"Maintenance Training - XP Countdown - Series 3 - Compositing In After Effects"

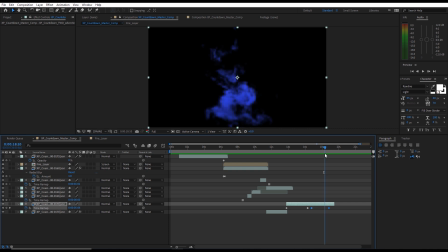(29:01)
So our smoke's looking nice, but remember we said because we're not at production resolution here and the camera's close to this, and we use linear interpolation of our volume rendering, we're getting a slight bit of voxelized blockiness here. So we're going to fix this by just blurring it out slightly.
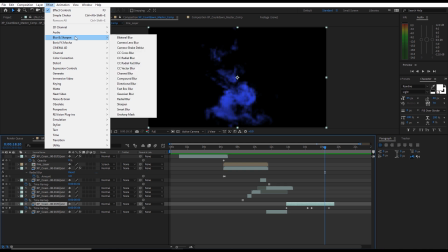(29:20)
So let's go to Effect, Blur and Sharpen, and we will go with Fast Box Blur.
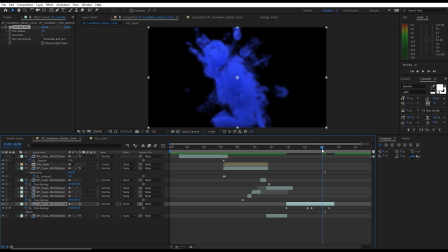(29:28)
And at this stage, it's all fine. And then here, let's go to our Fast Box Blur and hit a keyframe on the blur radius of 0. And then we're just going to blur it up to say, not much, 2 maybe, or even could we push 3?
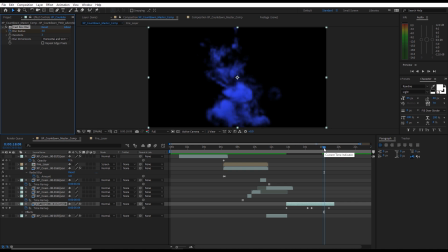(29:48)
Might be a bit blurry. Let's have a look. And we could, yeah, I mean, we could perhaps, let's hit U to get all of our keyframes up. So here is our fastbox blur. There's our keyframe.
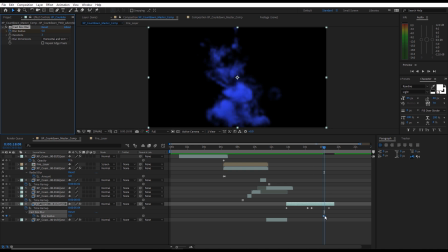(30:07)
Let's try 5. I'm just going to move that keyframe out a bit so it's a bit of a more gradual transition. Yep, okay, so that's helped. So let's just A-B that so you can see it. So this is with the blur. Let's just take that effect off. Without the blur, a little bit voxelized.
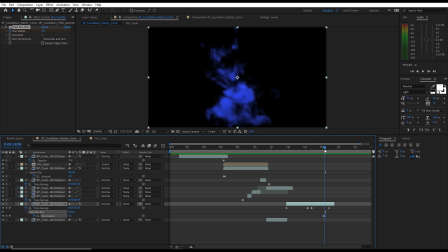(30:25)
With the blur, it just fools your eye. Now, our eyes aren't really going to be watching this smoke because at this point we're going to bring in our number 1 reveal. But let's just try and get it as clean looking as possible. Great, so let's just collapse all of these menus.
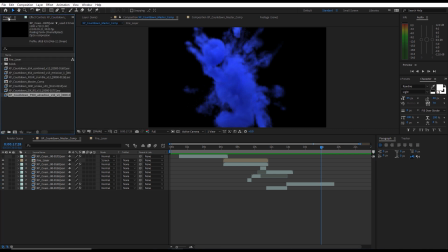(30:42)
So finally, we want to go back to our project. We need to bring in our 1 smoke. So let's bring that down to the bottom. Now the 1 smoke we actually want on top of this final layer.
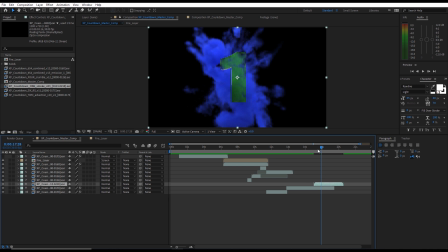(30:59)
There's our 1 smoke. And let's have a look. What we need to do is match this up now. So what we're looking for is these bits of smoke, as they penetrate our geometry, we need to match them up so they're happening at the same time.
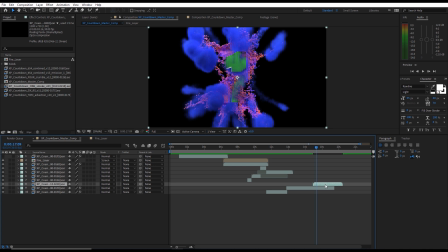(31:12)
So let's just move it forward, maybe 1 more frame. Let's have a look for that. That's maybe, there we go. So something like that. There it is, you can see the effect working.
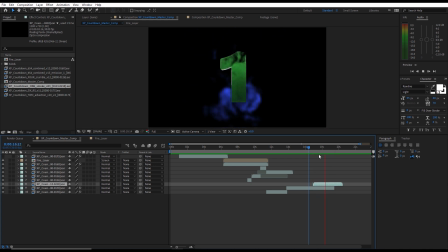(31:29)
Okay, it's looking a bit dull though, isn't it, our number 1? So let's have a look at what we can do. So, I mean, one strategy would be just to duplicate it, hit Control-D, duplicate that,
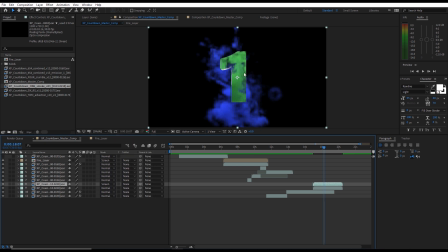(31:43)
and the top one, we could just do maybe a screen blending mode, and look how it really brightens that up. Another option to add a little bit more depth to this number 1 would be, let's just go to the base layer below,
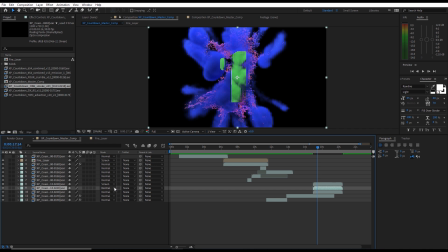(31:57)
hit Control-D, and on this one, we're going to multiply to bring some of the shadows in. And then the top one, let's change it to add. And now what we have got is a really much more contrasted number 1.
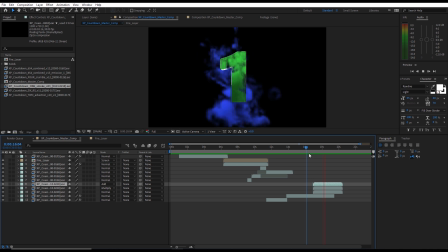(32:12)
That's actually looking really good. And then it disappears to nothing. Let's have a look.
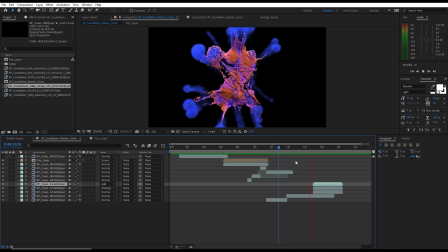Great. So I think we're just about there. Let's go and activate our first frame.
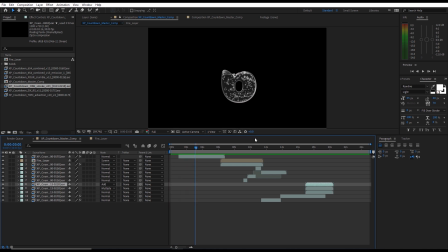(32:41)
So here we go. Here's the animation. The 6 fills up. Let's just get a bit more room so we could see it in all its glory.
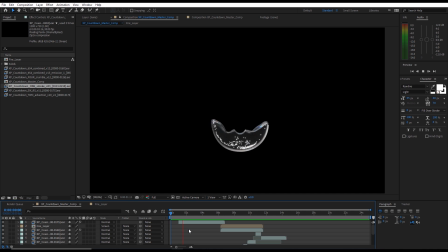(32:49)
So here we go. 6 fill. Up it goes.
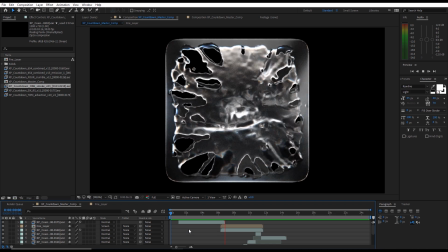(32:54)
And boom, splash out into the 5.
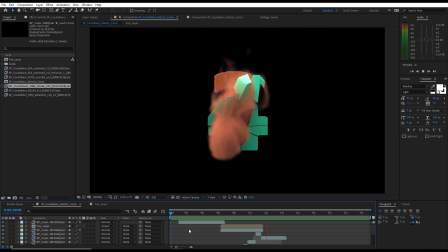(32:59)
Burns away into the 4. Crumble, crumble, crumble. Revealing the 3. Collapse to the number 2, advection, number 1, and disappear.
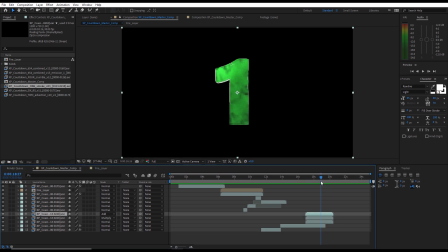(33:11)
Excellent, very pleased. So one more criticism. Our 1, because we used that linear interpolation and we're not at a huge voxel count, we are getting a little bit of a voxelized feel here, aren't we? So what we could do, let's just take our base layer.
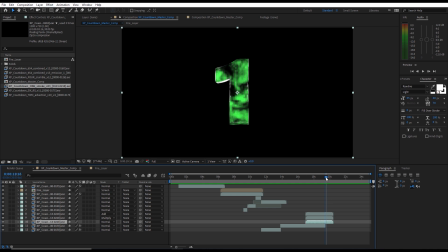(33:30)
Let's go to... Let's just get to a point before here. That's fine there. Let's go to Effect, Fastbox Blur, and we'll hit a keyframe, and then go forward a frame. Let's just blur out the bottom one, and that might be enough.
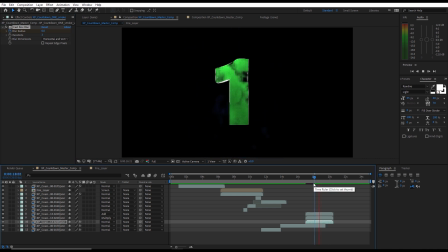(33:50)
Let's have a look. That's better. I think we're going to have to do possibly the same. So what we could do is select the effect, hold Control and hit C to copy,
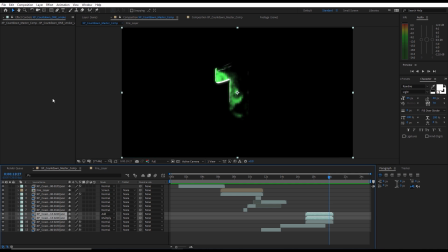(34:04)
then select our 2 other layers and hit Control V, which will paste that effect into the top layers as well. Let's have a look. A little bit too blurry at the end, isn't it? I think. So let's hit U.
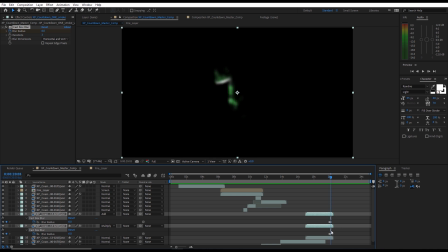(34:21)
And the top 2 layers, let's go to our last keyframe, and instead of it being 6 on our top 2, let's put it down to 3 or even maybe 2 so it's not as blurred.
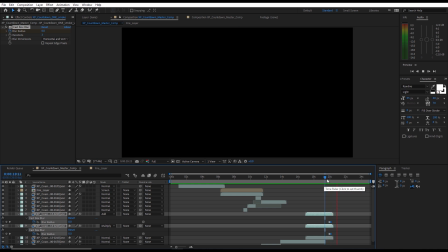Yeah, that's looking all right.
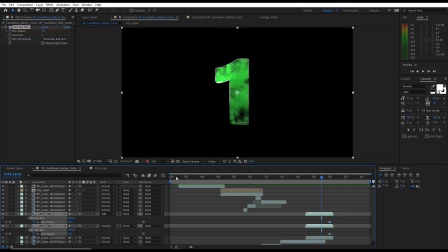(34:55)
Okay, so let's have a look from the beginning. Number 6 fill, here it comes, and splash, shrink. Here comes our burn, burns away nicely. Collapse comes.
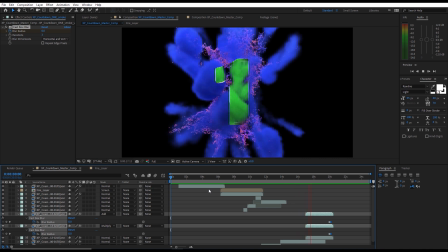(35:11)
This is my favourite shot, I think. The crumble into the 2, advection, and then into R1, and then fade.
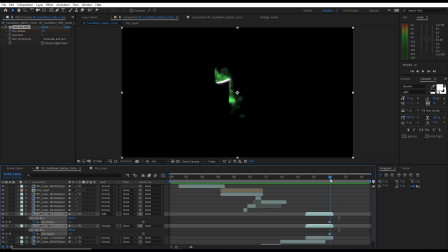(35:18)
So I'm not actually happy with that blur at the end, because the problem is, of course, we lose this detail in our highlight on the glass object, which actually doesn't work for me. So let's just, I mean, we'll try removing one at a time. We might get rid of all of those top layer blurs.
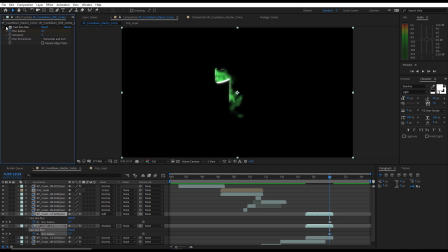(35:36)
Let's take away the add layer blur. Well, that, I mean, that look, that does help, doesn't it? Because that retains some of that detail. Let's just play that last little bit. Yeah.
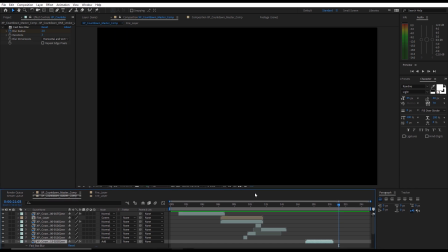(35:55)
Okay, cool. I'm happy with that. So let's have one last run through, and then we're going to call this done.
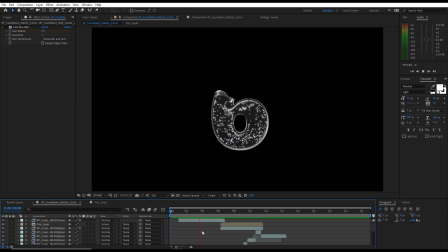(36:02)
So here we go. Fill, fill, fill into our splash.
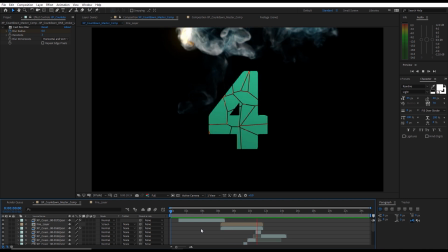(36:09)
This works really nicely. There comes our fire. Collapse our number 4 into the 3.
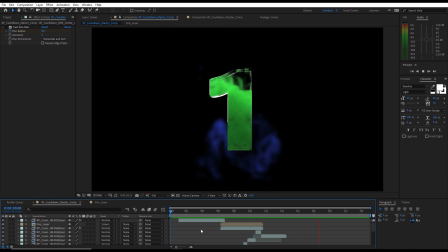(36:17)
Here comes the advection, and then our number 1. And then disappear. Fantastic. So we made it. It's been a long, long journey, but we've got to the end. And we've successfully recreated this fantastic piece of work by our art department. And we've done it, remember, even at a lower resolution.
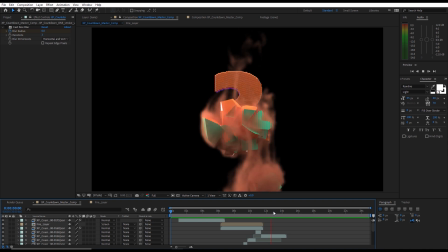(36:35)
This isn't production resolution. And even that said, our finished effort is pretty decent.
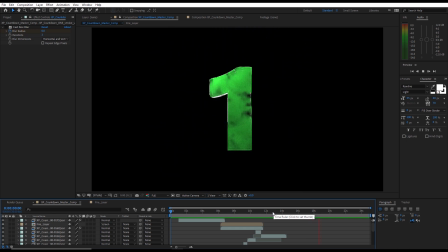(36:42)
I think we can be proud of ourselves. This is looking very good. So I hope you enjoyed this one. Until our next training series, I'll see you later.